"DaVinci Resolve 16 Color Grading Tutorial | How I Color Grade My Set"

What's good, everybody? For those of you guys who are new to my channel, my name is Sydney Baker Green. I'm an international cinematographer and colorist, and today we are going to do a video that was requested in the comment section of a previous color grading video asking me, how do I color grade my YouTube studio set? And I think right now is the perfect time to create this video, seeing as that I'm working on part two of my DaVinci Resolve color grading course, which talks about how color grading does not start in post-production on the computer like we like to think. It actually starts in set design. When you're working in pre-production with your director, how we make our set and design our set, whether we're working with colors outside or indoors, whatever we have control over, influences our picture in post-production. But I wanna give you guys some insider knowledge on how I do this as well. So without further ado, let's jump right into the tutorial. Roll intro.
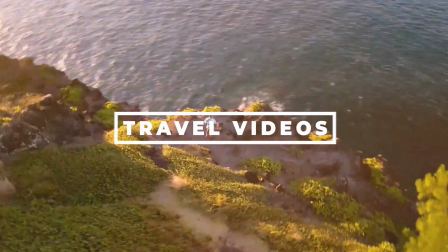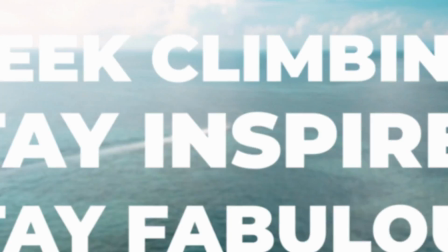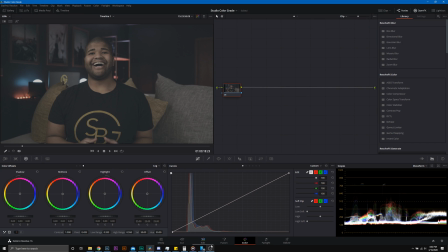All right, guys, so before we get into color grading, let's start by taking a look at our set design. I want you guys to notice a few things. One, our neutral colors. You can see here, I have a gray neutral pillow. I have a gray neutral cover on the couch, and my wall is a charcoal.
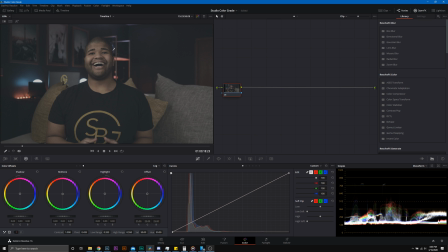It is gray, it appears blue right here because I have a blue light up here as well as a red light. So you can see this wall easily takes on the colors of my light. And this will also allow me to push colors in post-production, which is why I specifically chose a neutral dark color to act as a
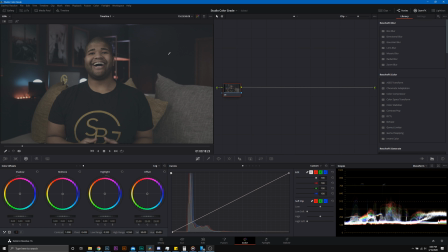mid-tone in the daytime or to act as a shadow at nighttime, like we are in this scene. And then last thing I want you guys to notice is our oranges here. Gold picture frames, gold pillows, gold on my shirt. We have gold on my desktop monitor, and my skin is an orange color.
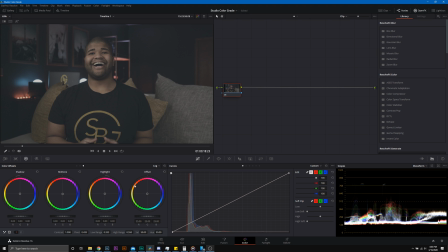So what do these colors equal up to? Well, they are right here on our color wheel, the orange. And so when I want to go in and push a teal and orange look, I can easily do the complementary color scheme here. And that's exactly what I do in each and every color grade. And I also have the ability to push different colors in there.
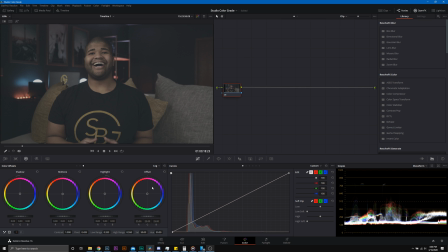If I want to do something more triadic, I could push in a magenta too, and then a green as well. So it just allows me to have multiple options. Let's get into the color grade. So let's start with the color grade. The first thing we're gonna do is we're gonna set our black point right before zero IRE.
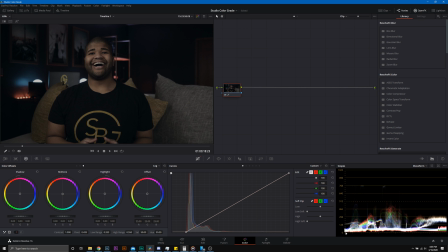So we're gonna come right here, and right before everything is starting to hit zero IRE, we have our black point set.
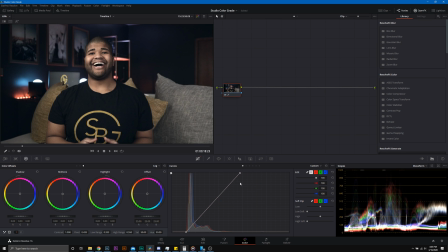Now we're gonna take our white point and we're gonna push it up right before all of our highlights start to hit 100 IRE. Now you may notice something. I'm gonna draw this back just a little bit. You may be saying, okay, Sydney, well, you're blowing out these lights right here.
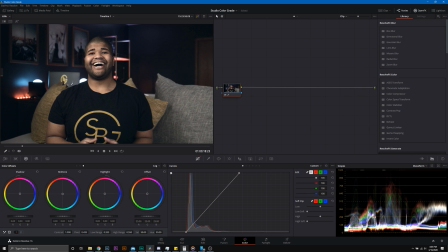Well, those are my lamps right there. My camera is not able to capture that bright of a dynamic range. So those will be blown out, but we have everything else, the highlights of my skin, which are more so what I'm concerned about in the midtones of my skin. Those are looking great. The next thing we're gonna do is we're gonna add in some saturation to bring the image to life.
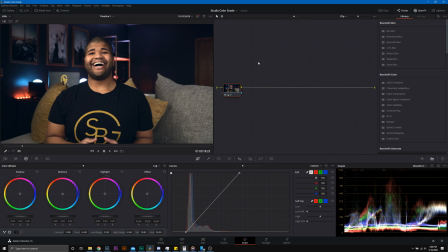And I know on my camera, that is looking pretty good right there. So this is our before, this is our after. This is what everything looks like before we even get into the actual color grade. The next thing we're gonna do is we're gonna add a node, jump right into skin tones. This is where you would use the skin tone module in my color grading course.
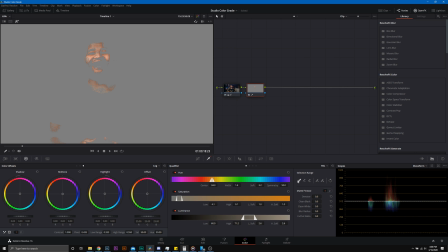So you see, I went into the qualification and I selected the midtones of my skin.
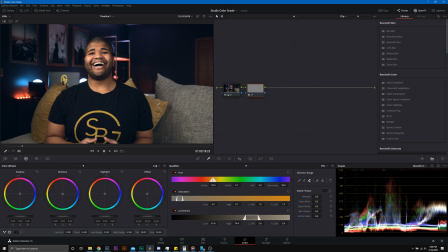But because we also have some other colors on set, I'm gonna select the color of my pillow as well
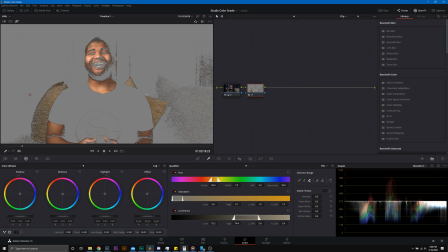and see just how much of this we can get in here before we start grabbing unnecessary things. So you can see here, we're starting to grab some of these picture frames right here, which is great. We want that. Let's see if we can get that in there without really sacrificing too much of the wall.